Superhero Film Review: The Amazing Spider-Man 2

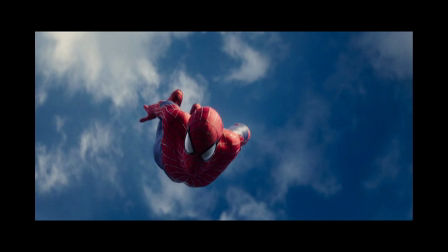It's a good excuse to have Spider-Man doing what he does best, and it's important to see this due to the setup and payoff of Spider-Man's interactions with the citizens of New York.
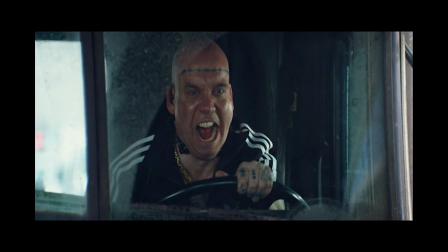As for Paul Giamatti's performance, I'll give critics that he is extremely over-the-top and goofy,
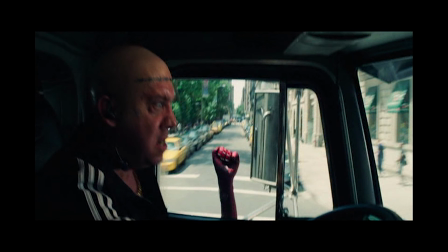even for the material in this film. but I'd be lying if I said it bothers me personally.
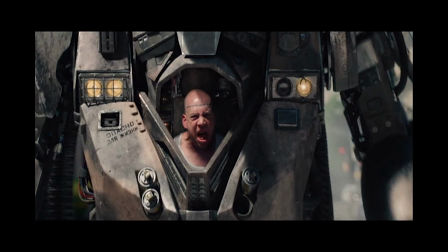Especially for a minor villain or glorified cameo that needs no development, I think a Spider-Man villain can afford to be really goofy,
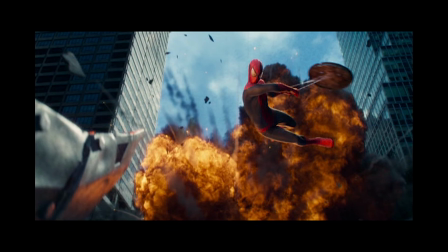since it gives Spider-Man the opportunity to crack jokes at their expense and knock their inflated egos down a peg.
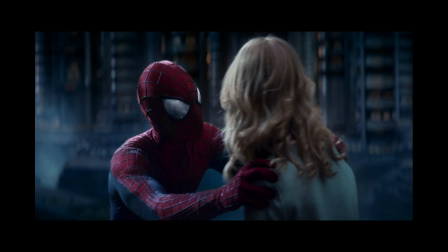This does lead to one popular criticism that I should address before wrapping up the story analysis and moving on to other details.
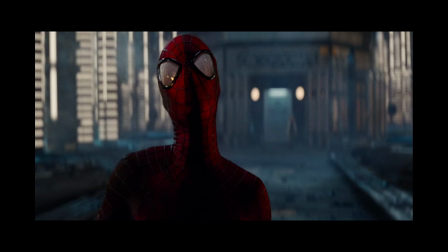The film's tone. Many have said that the tone is all over the place, being dark, serious, and dramatic in some scenes,
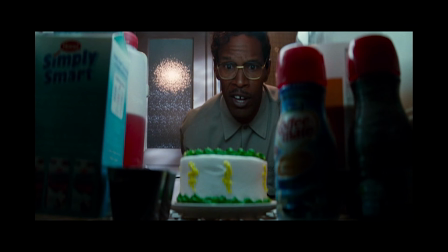and reaching Batman Forever levels of silly in others, especially with Max Dillon's obsessive behavior, before turning into Electro.
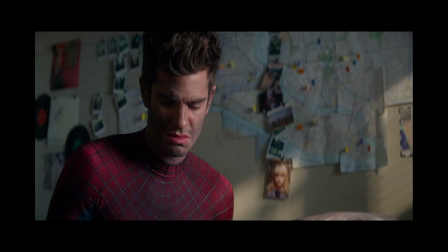This is another place where I have to concede to the criticism to a certain degree.
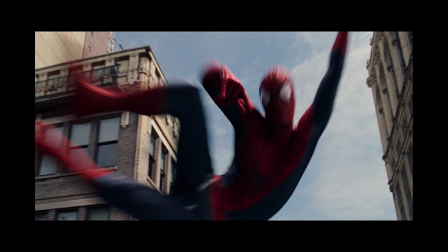I find it pretty steady for the most part, but then things get woefully inconsistent with exaggerated bits,
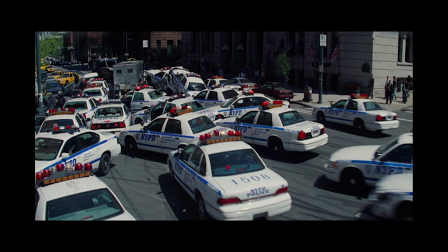such as Rhino himself, the ridiculous number of police cars in the opening Spidey sequence, and worst of all for me,
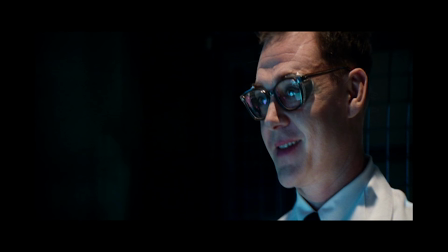the cartoonish bordering on Nazi portrayal of Dr. Kafka at Ravencroft where he gleefully tortures Electro.
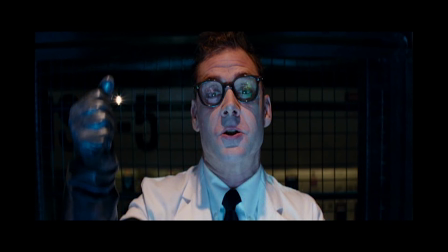To make it worse, they made Kafka absolutely nothing like how she is in the comics, which makes the pretty cool reference completely without merit.
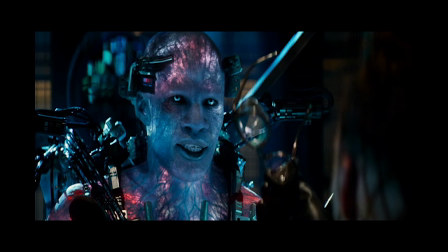I do think it's important to keep in mind that getting the tone of Spider-Man correct is deceptively difficult.
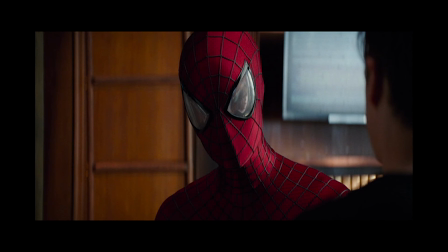When Spider-Man is at his best and he's not being put into a subversively dark story,
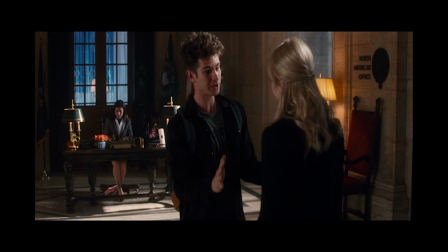there must be a pretty even balance of realistic human interaction, both romantic and otherwise, and high-octane superhero fun.
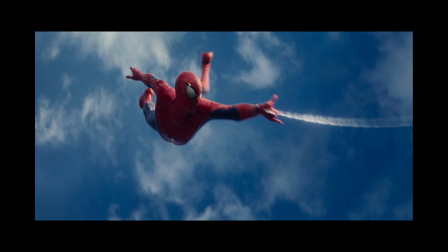It's difficult to sandwich the mundane and ordinary together and keep both consistent.
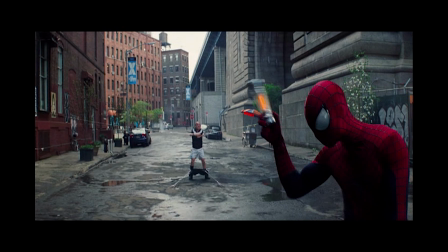This doesn't mean The Amazing Spider-Man 2 is excused for its inconsistency, but it's interesting that despite how difficult this is to convey,
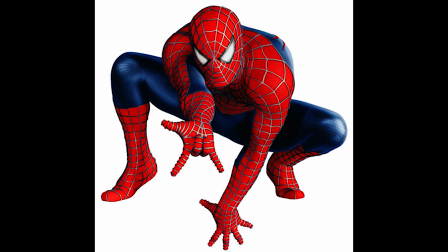it's been done very well throughout various comics and cartoons. Even the Raimi films, as much as they irk a lot of my sensibilities in regards to Spider-Man's characterization,
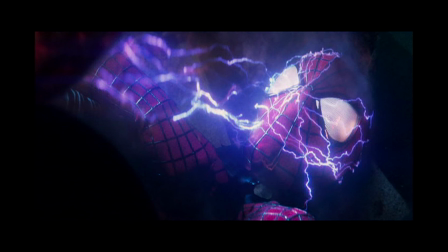have a pretty good grasp on tone that holds through all three films. The various plot threads The Amazing Spider-Man 2 juggles certainly don't help.
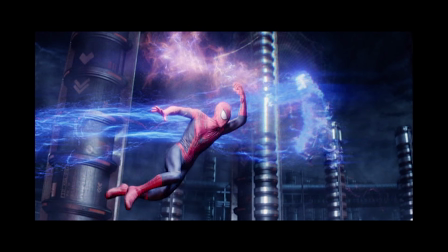Since that's all I have to discuss in terms of story, let's move on to visuals since I've already gone over the performances.
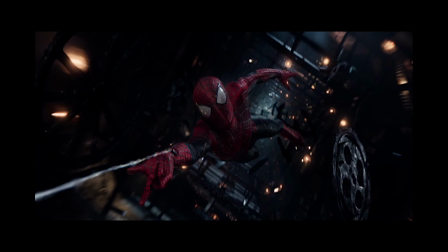This film is easily one of the best-looking superhero films of all time.
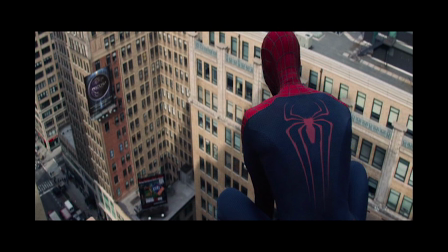Of course, looks aren't everything, but I still have to give it big props for its superb color palette and visual effects.
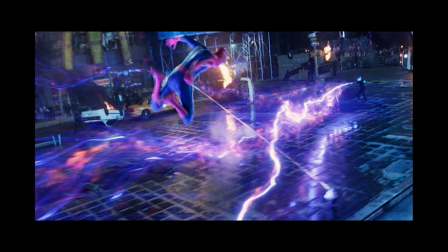We've moved far away from the muted grays that dominated the previous movie and upgraded to warm hues that remind me very much of modern comic art,
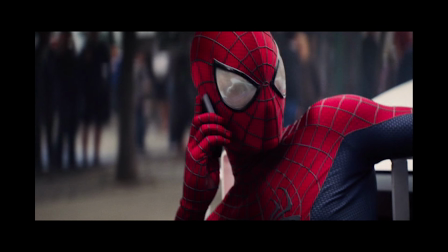without looking extremely stylized like Sin City or even parts of Watchmen.
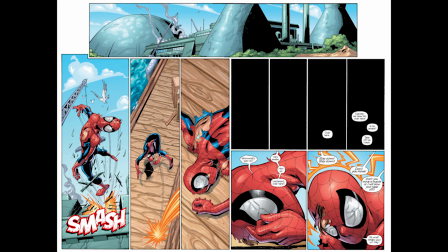I'm particularly reminded of some of the earlier Ultimate Spider-Man issues, such as the first arc that features Dr. Octopus as the main antagonist. In places, I'm tempted to pause shot after shot just to admire how vibrant everything looks.
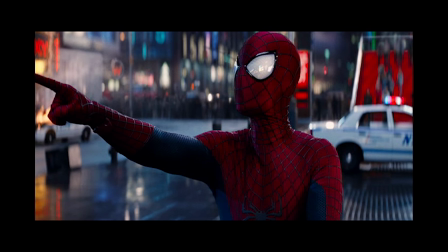The visual effects work is almost seamless throughout, at least to my eyes.
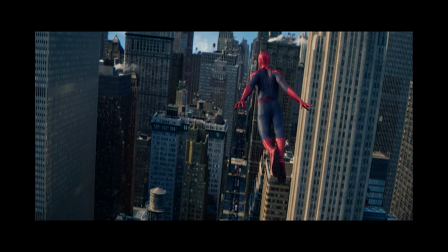There are sequences when Spidey is swinging where I think it has to be a CGI double, but it never looks fake.
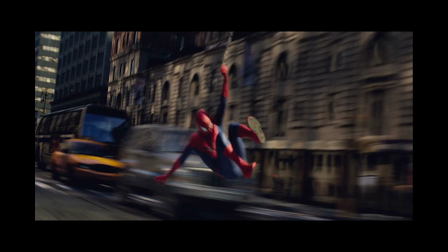Even though I've seen Spider-Man swing around in four other movies and it shouldn't be a selling point anymore,
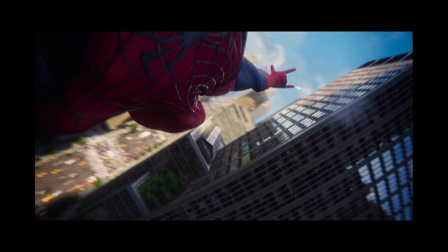is jumping around the city swinging from line to line has never been this breathtaking.
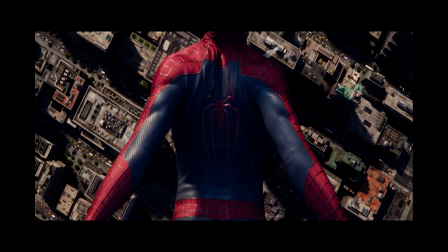My favorites are the very first sequence where he's dropping straight down into the heart of the city,
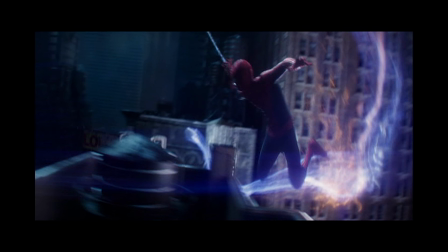and just before the final fight with Electro, where Spidey is chasing him as a stream of light.
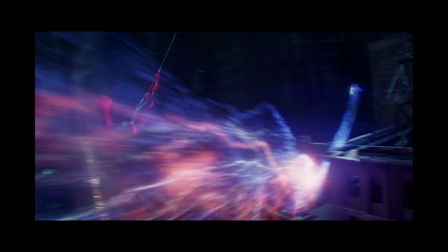There's something very magical and dreamlike about how that's visualized that gets to me every time,
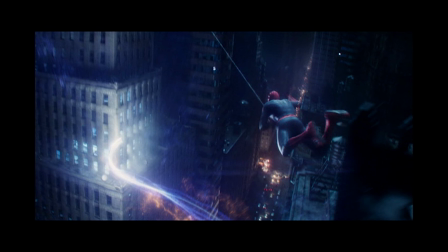and I love the touch of Spider-Man climbing his webline to gain altitude just like you do in the Ultimate Spider-Man and Web of Shadows video games.
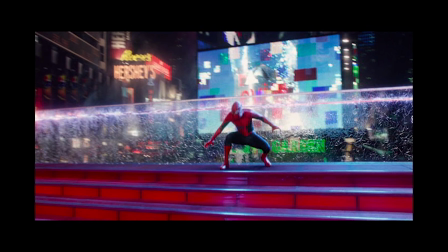Speaking of breathtaking, how about that Times Square sequence?
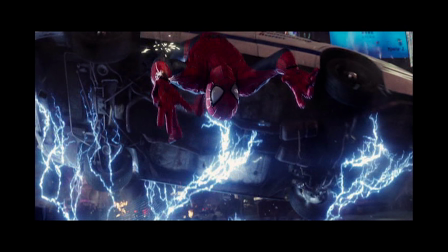Not only is the photography excellent throughout, but how the Spider-Sense was visually represented by showing us every person in immediate danger is just inspired,
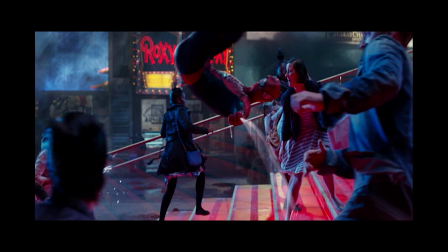almost like an upgrade to that Spider-Sense scene in the first Raimi film where time slows down before and during the fight with Flash.
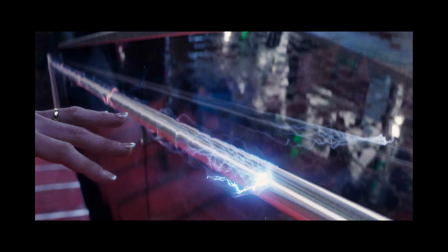It's set up magnificently, too, because multiple people are shown in different positions as they're seconds away from being either electrified or crushed,
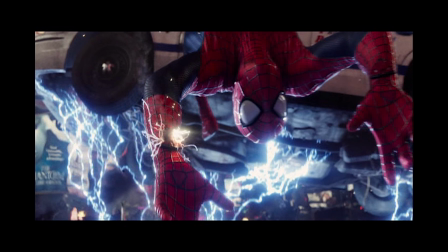and Spider-Man's down a web-shooter, yet he still manages to get everyone in time.
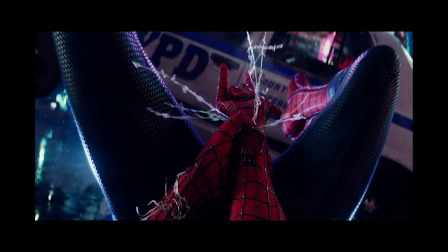The shift into first-person POV as the police car comes tumbling forward is really cool and makes the audience feel they are right with Spider-Man.
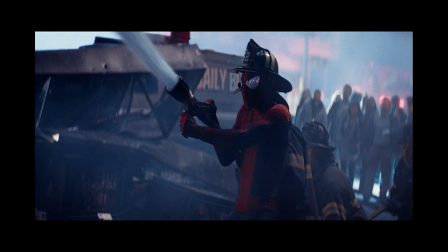Plus, what's not to love about Spider-Man wearing a fireman's hat?
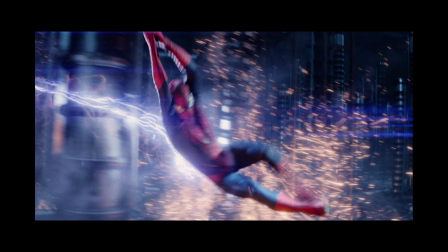The fight in the power grid is similarly stylish and peppers slow-mo throughout without seeming gimmicky, almost as if to savor the shots that border on iconic.
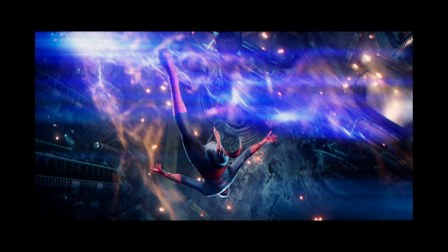Perhaps it's also a good technique to use for Spider-Man in general, since he zips around very quickly, but is always dodging or bouncing off something in those brief seconds. Despite it being pretty short, I do like the frantic energy of the Goblin fighting the clock tower as Spider-Man and Harry knock each other around
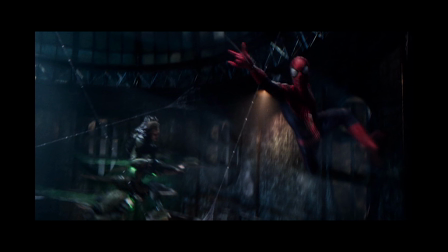in an almost dance-like fluidity before getting up and close and personal on the clock gears.
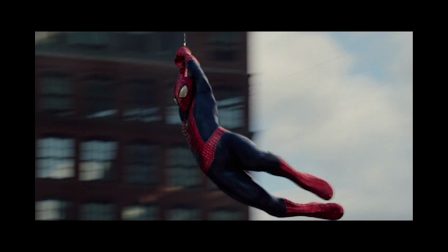I did briefly mention the opening sequence of Spider-Man chasing Alexei Sitchsevich,
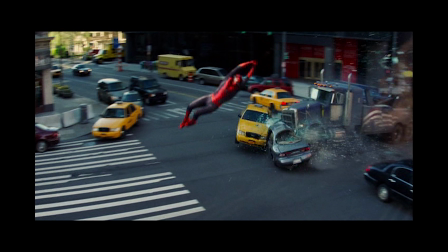and besides the ridiculous amount of police and Spider-Man letting the truck crash into a bunch of cars where people must have died,
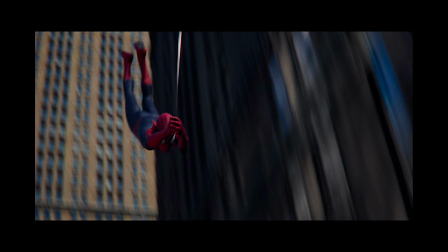I was still grinning ear to ear because the sequence is swashbuckling in its lightheartedness, and they brought back the Spidey Cannonball!
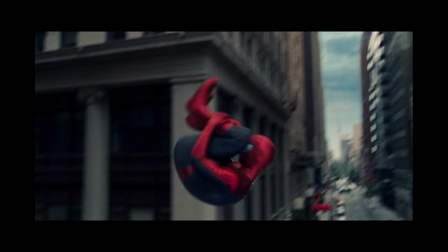I am coining that right now. The other big visual change from The Amazing Spider-Man is the costume itself.
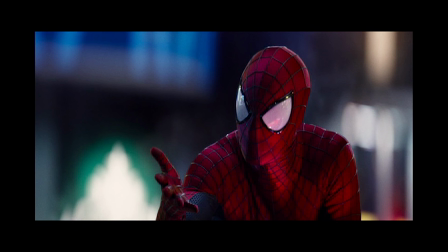I know I talked about it briefly in the last review, but I want to gush about it some more. Anytime the suit is in frame, I'm in absolute awe.
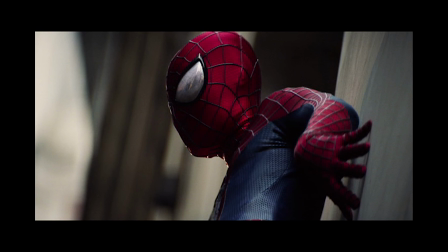Even though it's pretty similar to the Raimi suit, the costume designers added a few subtle touches that add so much to the design.
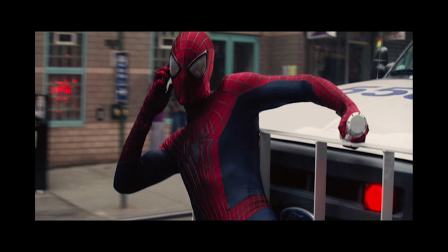First, they made the webbing on the suit a glossy black instead of silver, and it looks so much better.
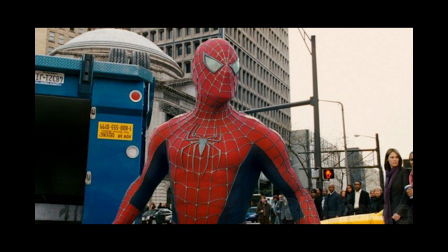I believe that for the Raimi suit, the webbing had to be silver to properly photograph the red elements,
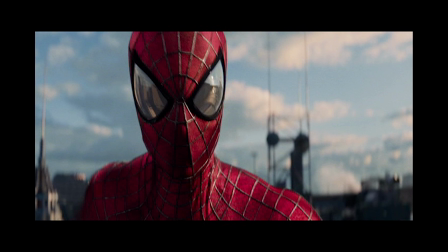but I'm glad technology has improved so that's no longer necessary, because the silver web always looked off to me.
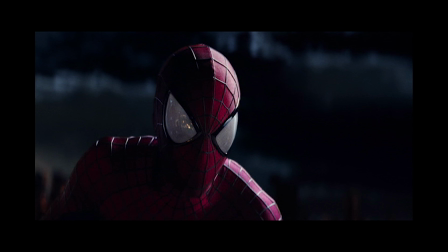Maybe I'm just being nitpicky. The other change for this suit, and the most noticeable, is the big white comic book eyes on the mask.
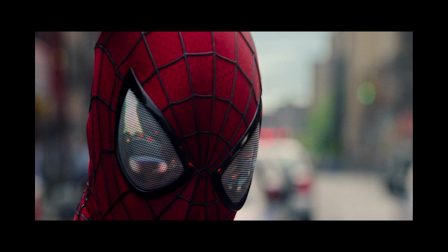I feel it adds so much more to the mask's expression even though the eyes can't move like in Holland's suit,
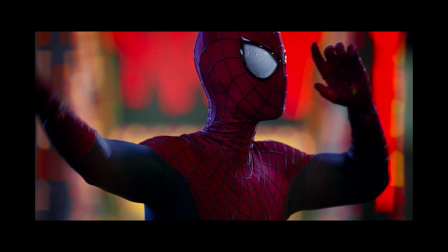and I love that the pearly white was augmented using visual effects so that there's always a reflection in the eyes.
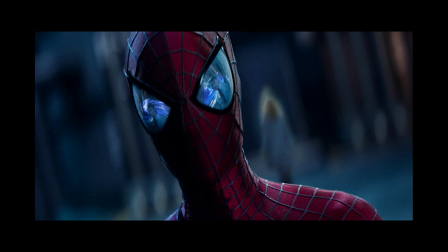Probably my favorite shot in the film is the close-up on the eyes in the scene I mentioned earlier when he's reminded of Captain Stacy before getting rushed by Electro.
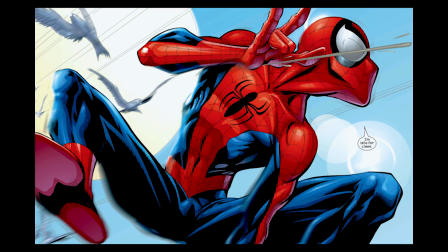Garfield's build in the suit is extremely similar to Ultimate, and that wins big points with me since my single favorite visual representation of the wallcrawler is Mark Bagley's.
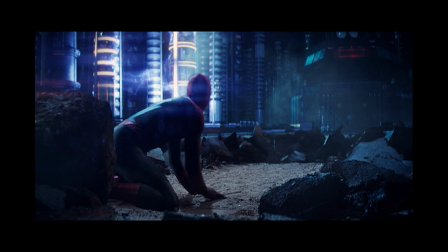The last thing I'll mention before wrapping up is Hans Zimmer's score, which I don't think has been well received, I myself am very indifferent on the whole to the soundtrack.
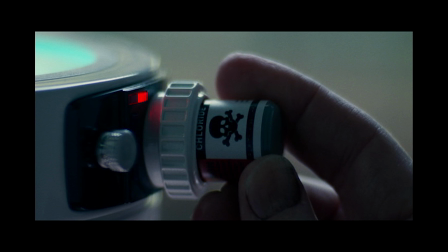I appreciate that it's overall more lively than Horner's score in the first film, but there's only a few tracks that really stand out to me.
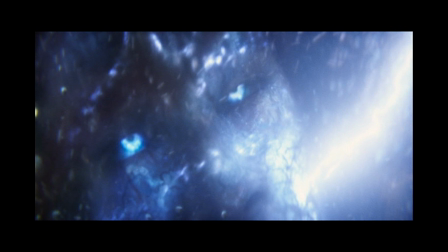As someone who has no interest in dubstep, I'm surprised I didn't mind Electro's theme. An electronic sound is certainly appropriate for his character,
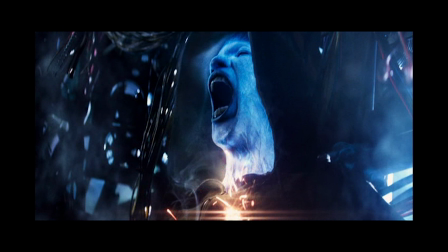and I appreciated how Zimmer tried something different than the Dark Knight sound he's so often associated with by including the voices in Electro's two-dimensionally crazy head in his theme.
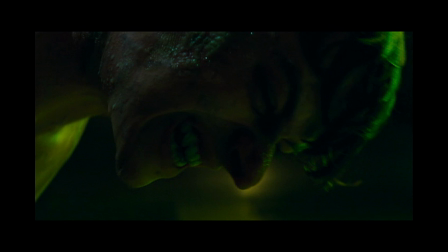The Goblin theme isn't particularly memorable, but I do find it unnerving when I hear it with the movie. Spider-Man's theme had to grow on me because it reminded me of sporting event music, and while I much prefer the melody Horner came up with, I still do like this new one.
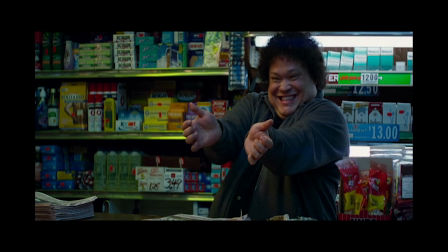I absolutely love the track You're That Spider Guy.
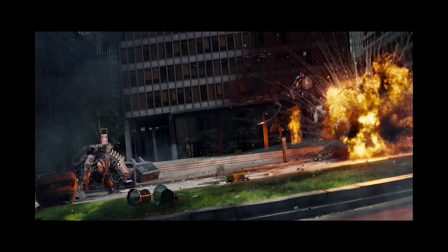The buildup as it crescendos into the Spider-Man theme is lovely, and it gives me goosebumps listening to it on its own, and with Gwen's speech as Spidey goes back into action.
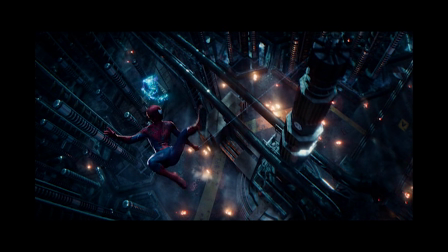I appreciate that the Spider-Man fanfare can be heard throughout the movie rather than being relegated to the end credits, which I've noticed more and more in superhero films.
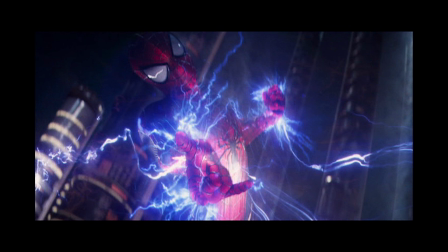Bringing this long overdue review to a close, The Amazing Spider-Man 2 is very flawed, as I've pointed out at length throughout this video,
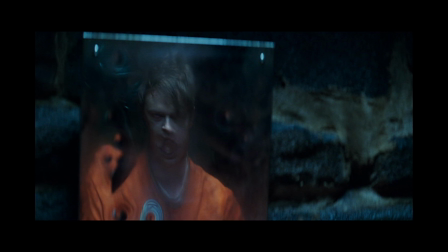and I completely understand why many don't like it, but I can't get enough of Peter and Gwen in this film.
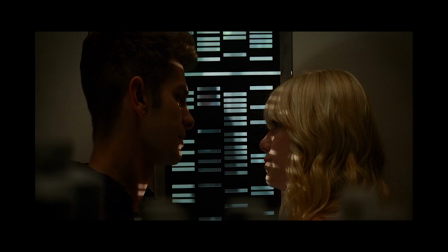The acting is top-notch and the gorgeous visuals are certainly nothing to sneeze at. Even more so than The Amazing Spider-Man, I turn into a little kid when I see Spider-Man throw his trademark quips in his glorious new suit.
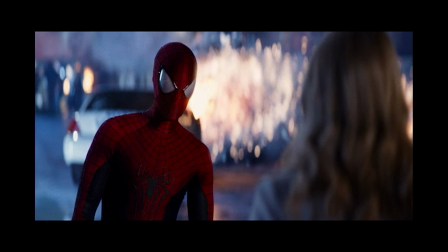Calling Electro Sparkles is pure gold. I feel Mark Webb's affection for the character on screen.
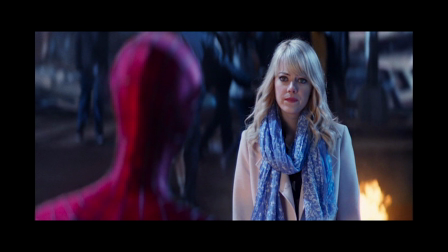As for the story, it's still a huge mess, yet in my analysis I was able to find some character progression in thematic material that genuinely worked.
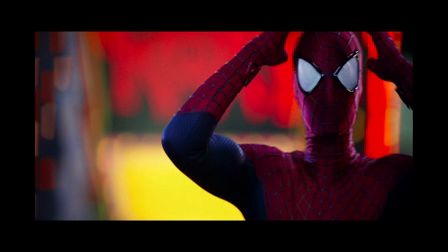I just wish it weren't buried under superfluous fluff. Strangely, it feels as if this movie took the strengths and weaknesses of the prior film and put both on steroids, since the plot is even messier, yet Spider-Man's portrayal is even more outstanding.